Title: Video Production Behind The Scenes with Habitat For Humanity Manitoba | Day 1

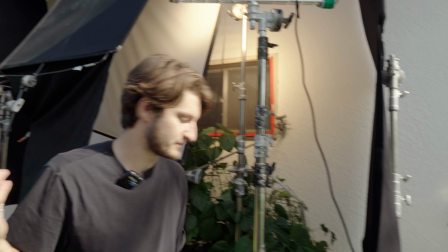500s
And then there's actually a bit more inside.
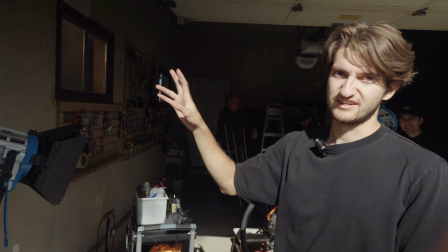502s
We have this tungsten light with the barn doors almost as another window kind of coming through, and that was hitting directly on the bike.
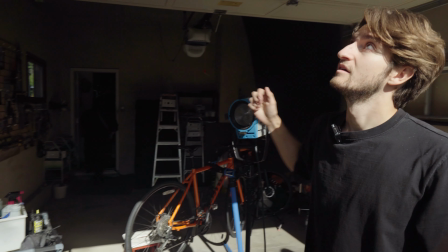511s
And then one more tungsten light bouncing into the garage, which was closed,
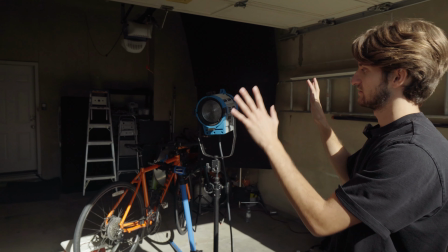516s
and that was just helping wrap this light all the way around to give a nice light on the woman's face.
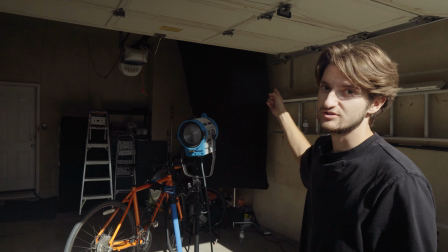523s
And then just one 4x4 floppy to help with some contrast on the backside. It sounds simple when you walk through it like that, but it took a while. So right now we finished up the first scene, which was in the garage, and we're setting up for another scene that's going to be in the backyard. This scene will be a little bit later on in the day. We're just getting a head start on setting it up.
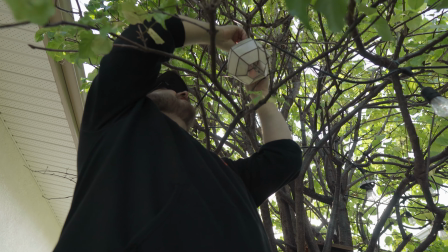543s
So actually behind me, Jordan and Jason are setting up some nice lights just to give it a little bit of extra lighting for that evening scene, make it a little bit more cozy.
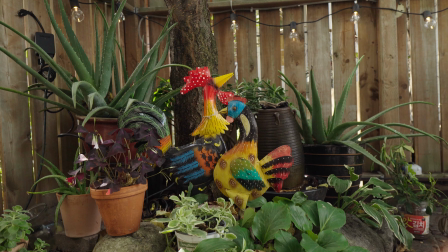551s
But look at how beautiful this little corner is. Like, that's so nice and calming for the next scene that we're going to shoot.
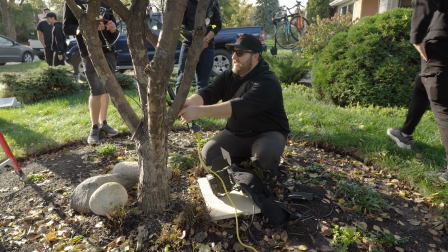Okay, so we are onto our second location, which is just outside the house. This is going to be a little bit of a farewell scene.
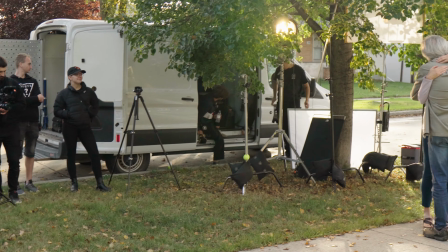574s
I'm kind of imagining it as if one of them is leaving in the morning for this long trek. So they're just saying their kind of final goodbye.
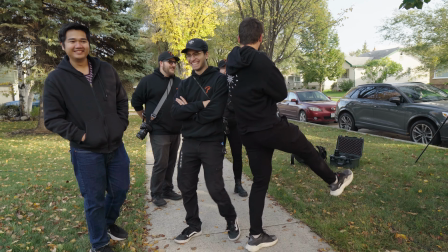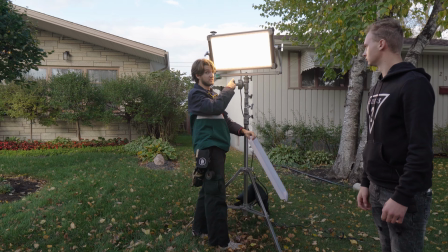591s
You want more? I can do one more. I wanna see
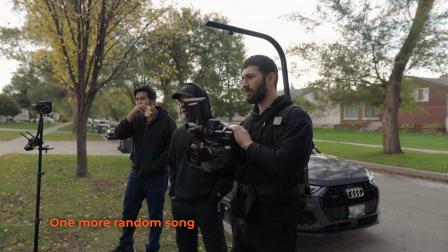598s
see you cry. And then in the front, he'll probably be like a 2K to mimic the sun, like kind of through that tree.
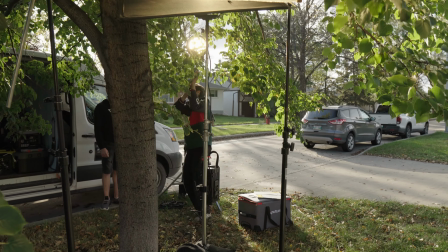610s
And some practical, or just some of the smaller ones inside to bring up the level in the house. That's the main idea. Yeah.
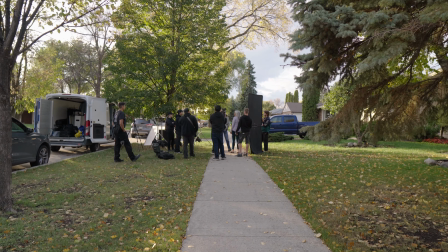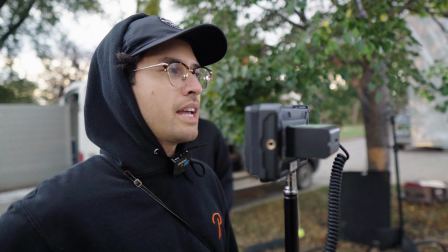624s
Action.
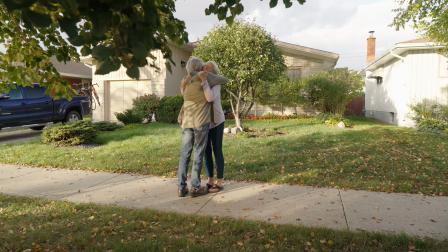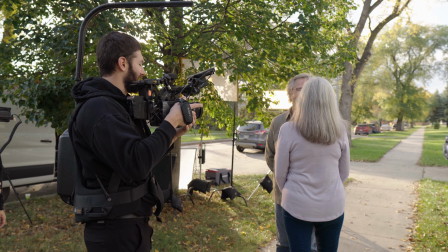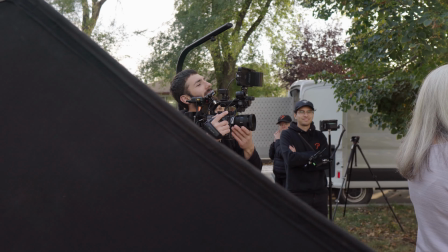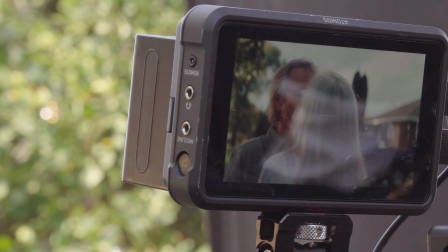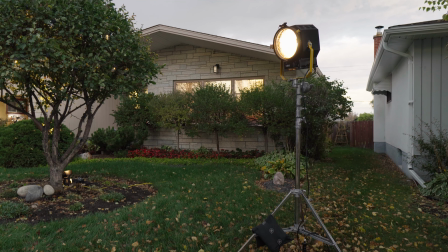645s
That's a setup for moonlight. We have a warm inside in the house and more cool in the front,
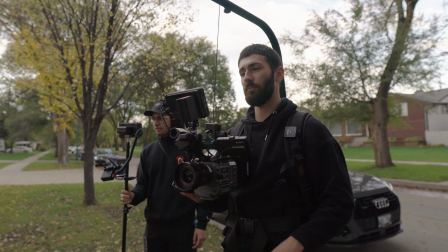654s
and create like a moonlight atmosphere.
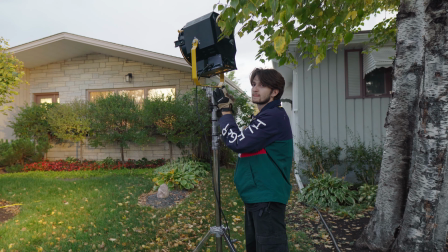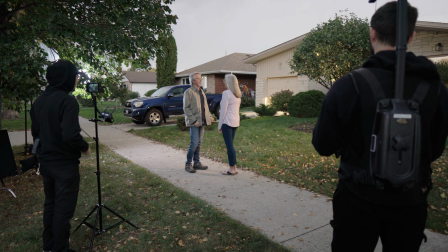663s
Action.
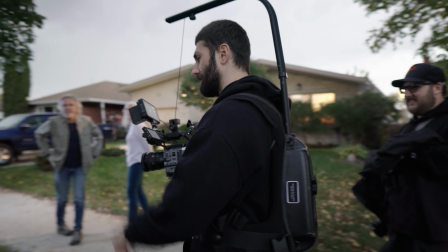666s
Nice. Cut. Yeah. Okay, next. Yeah. Good job, guys. We're good. We're good. We did it. So we just finished up the alternate version of our second shot, our farewell shot. We got a lot of nasty clouds coming in, so it's going to be a quick switch to the backyard for the final shot of the night. Yeah, just race against time now. It's like nice light. We just don't want to get rained on. So time to hustle.
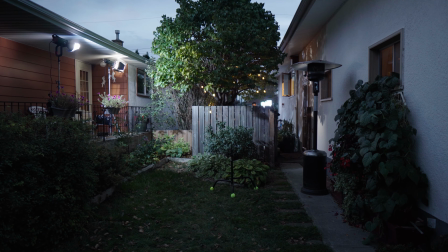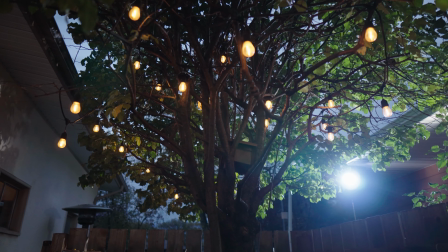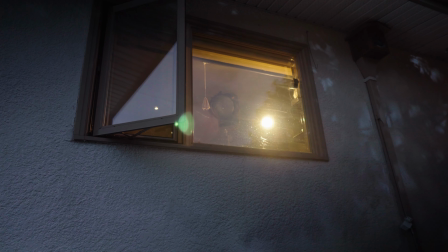So we're on to the final shot of the day. Got it set up in their nice backyard, a beautiful little space here. It's gonna be mimicking that first shot of the day, someone kind of doing some maintenance on the bike. But yeah, we're almost there. One more shot and then we're good. Okay, so we are on our third and final setup of the day. You can tell it's getting cloudy or it's getting dark.
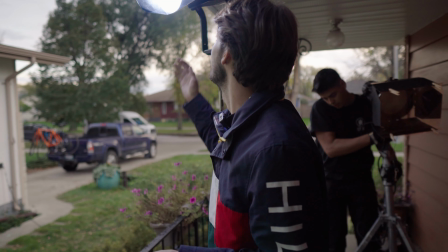731s
So this is our moonlight setup. Right now we're on the neighbor's porch. We have a 600D, and I think we're gonna add 800 Joker.
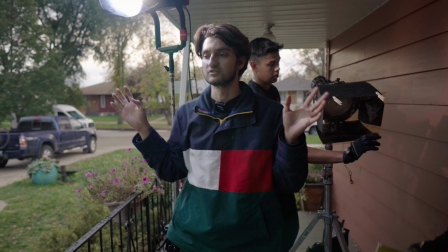739s
They're both gonna have gels on them, so it's blue, so it's like the moonlight, and that's gonna be our edge light.